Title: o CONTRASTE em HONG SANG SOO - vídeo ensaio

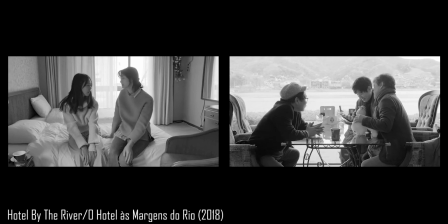4:03 O pai prefere encontrá-los na recepção do hotel e não deixa eles subirem ao seu apartamento em momento algum,
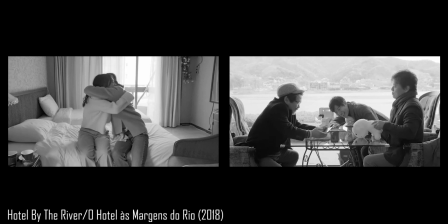4:09 Seja no começo do filme, seja quando vai buscar um presente e os filhos só sobem no final do filme,
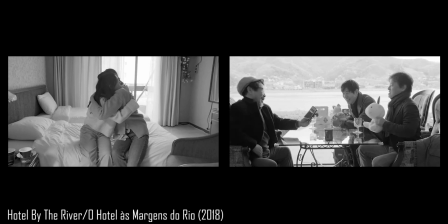4:16 quando o pai não está mais lá. Ou seja, a gente tem essa diferença também na parte plástica,
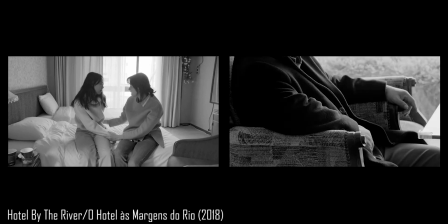4:24 como o Hong vai enquadrar essas diferenças entre os pais e os filhos.
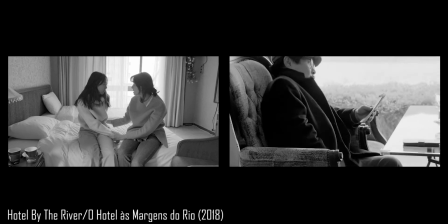4:29 A gente consegue ver que quando mostra o pai e os filhos, eles são enquadrados juntos, mas eles têm essa distância de uma mesa entre eles.
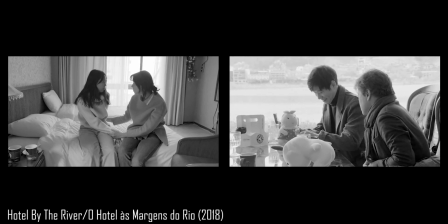4:38 A gente consegue sentir que eles não estão tão próximos quanto as irmãs, que sempre são enquadradas juntas, se abraçando, fazendo carinho.
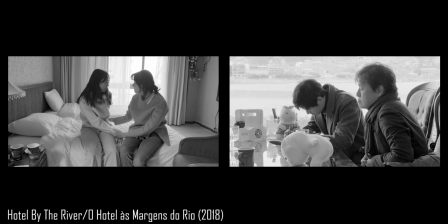4:47 Elas sempre estão comprimidas, juntas, que mostram uma união entre elas.
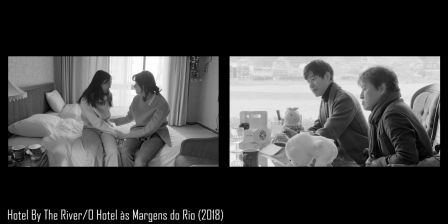4:51 E é muito diferente de como a gente vê o pai e os dois filhos, ou mesmo só os dois filhos.
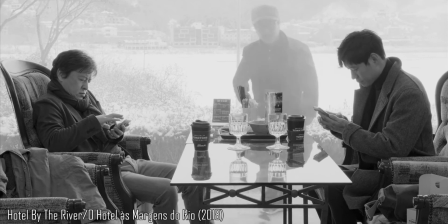4:57 Eles têm uma relação diferente das irmãs. E eu acho interessante a gente também pensar numa pergunta que é feita pelo crítico Sean Gilman, que me deixou bem curioso.
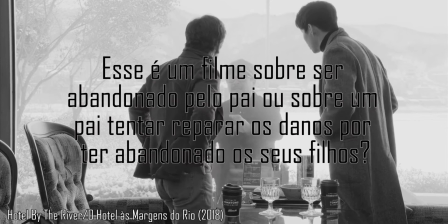5:05 Esse é um filme sobre ser abandonado pelo pai ou sobre o pai tentar reparar o dano por ter abandonado seus filhos?
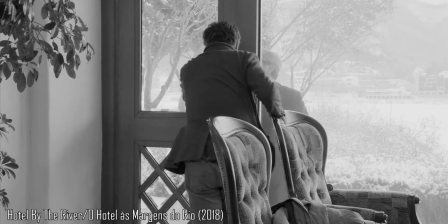5:13 É porque o contraste à maneira como o Hong mostra o pai e os filhos e
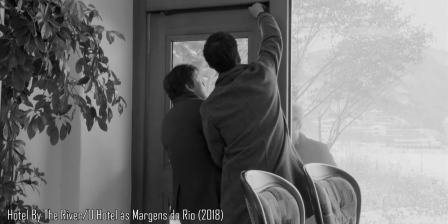5:18 as irmãs pode nos ajudar e dar algumas pistas para responder essa pergunta.
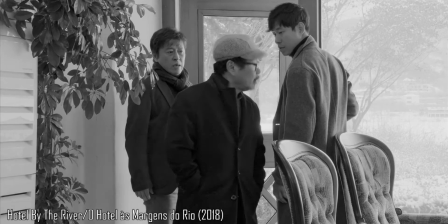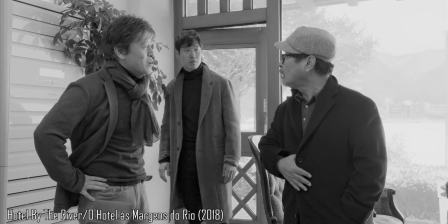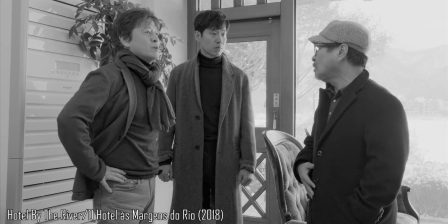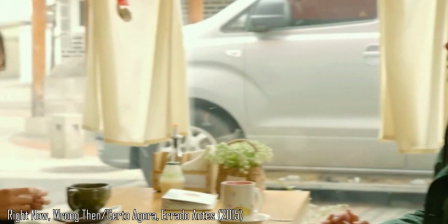5:40 Mas o ápice do contraste dentro dos filmes do Hong vem em 2015, quando ele lançou O Certo Agora, Errado Antes.
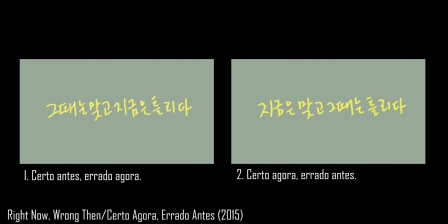5:47 E veja só, até o título tem contraste.
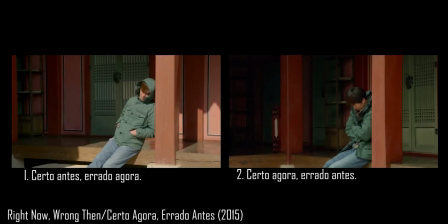5:50 O filme é dividido em duas partes e mostra um diretor de cinema, o Han Xion, conhecendo uma pintora, a Yong Hee-jung. Até aqui, tudo normal e tudo parecido com os outros filmes do Hong. Porém, a pegada principal do filme é que ele apresenta duas histórias diferentes,
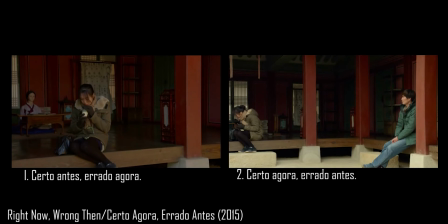6:06 interpretadas pelos mesmos atores, nos mesmos locais e com a duração muito parecida.
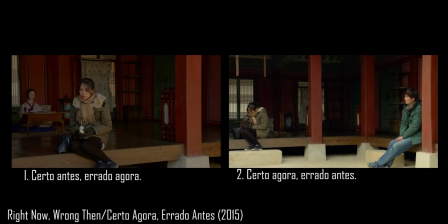6:12 O contraste não vem somente da mise-en-scène e dos planos filmados, como na Praia à Noite Sozinha, e nem somente da narrativa e dos personagens, como em Hotel às Margens do Rio. Parece que o contraste vem de todos os lados, tudo meio misturado.
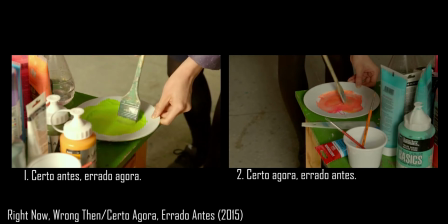6:25 A história parece igual, mas é diferente. A mise-en-scène é muito similar, mas é diferente.
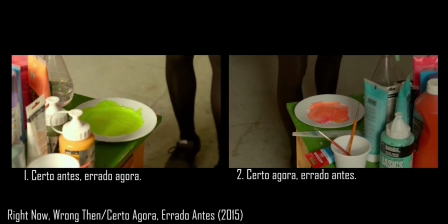6:30 Os movimentos dos corpos são parecidos, mas são diferentes. O contraste criado por Hong faz com que passemos a comparar tudo o que estamos vendo com o passado.
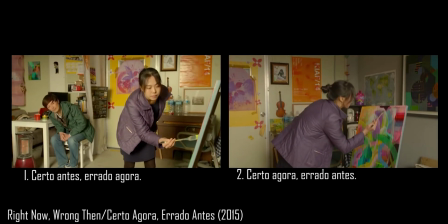6:39 Como era essa cena? Qual era a pintura de um rejume? Como era o cenário nessa parte do filme?
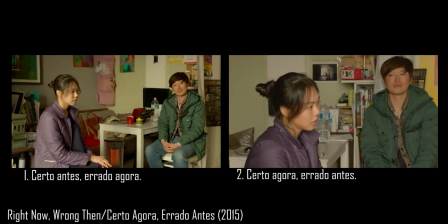6:45 Essas diferenças criadas pelo contraste ajudam a embaralhar nossa memória e criar uma experiência única ao assistir o filme. Pensamos, no final das contas, isso realmente aconteceu? Ou o que aconteceu antes era real?
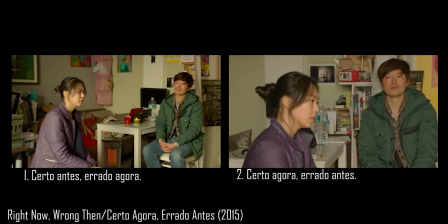6:58 E isso é particularmente interessante, porque depois de fazer essa análise dos filmes do Hong, pesquisei alguns artigos e materiais falando sobre a sua filmografia.
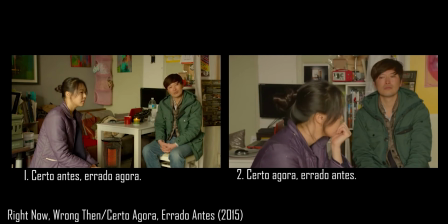7:06 E encontrei o crítico Adam Hartzell falando sobre o estilo labiríntico dos filmes do Hong.
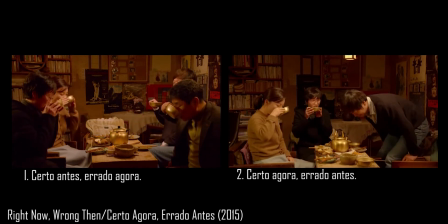7:12 Ele dizia que eles requerem uma reassistida porque você quer voltar às cenas anteriores e conferir se você se lembra direito do que viu.
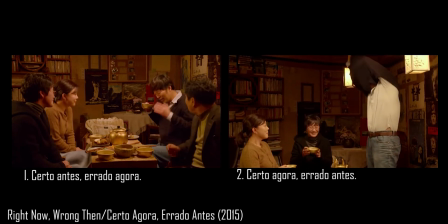7:20 Ele disse isso em 2009, seis anos antes de Certo Agora Errado Antes. Bom, o Hong poupou a gente desse trabalho de re-assistir o filme.
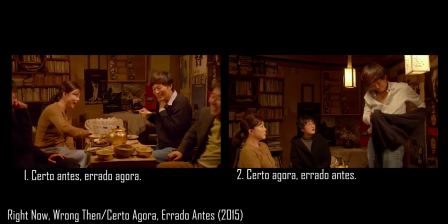7:28 Ele deu o mesmo filme, porém totalmente diferente, na sequência. Pera um pouquinho, o mesmo filme, mas totalmente diferente?
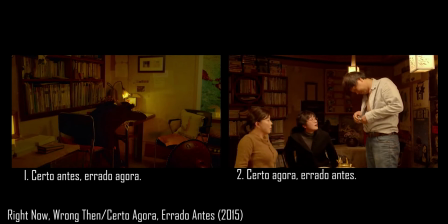7:36 É, mas isso também vale para uma segunda assistida de um filme. Não será o mesmo filme que você assistiu anteriormente porque sua percepção muda.
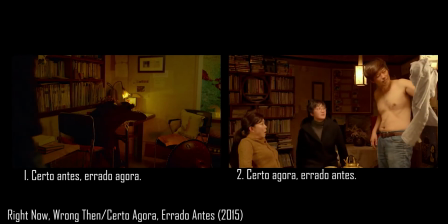7:44 É mais ou menos aquilo que falou Heráclito lá atrás, que não se pode entrar no mesmo rio duas vezes. o rio muda e você muda,
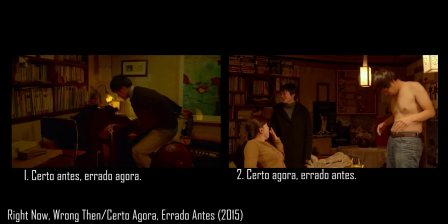7:52 e a sua memória muda também, e o que você vai lembrar sobre aquele filme muda.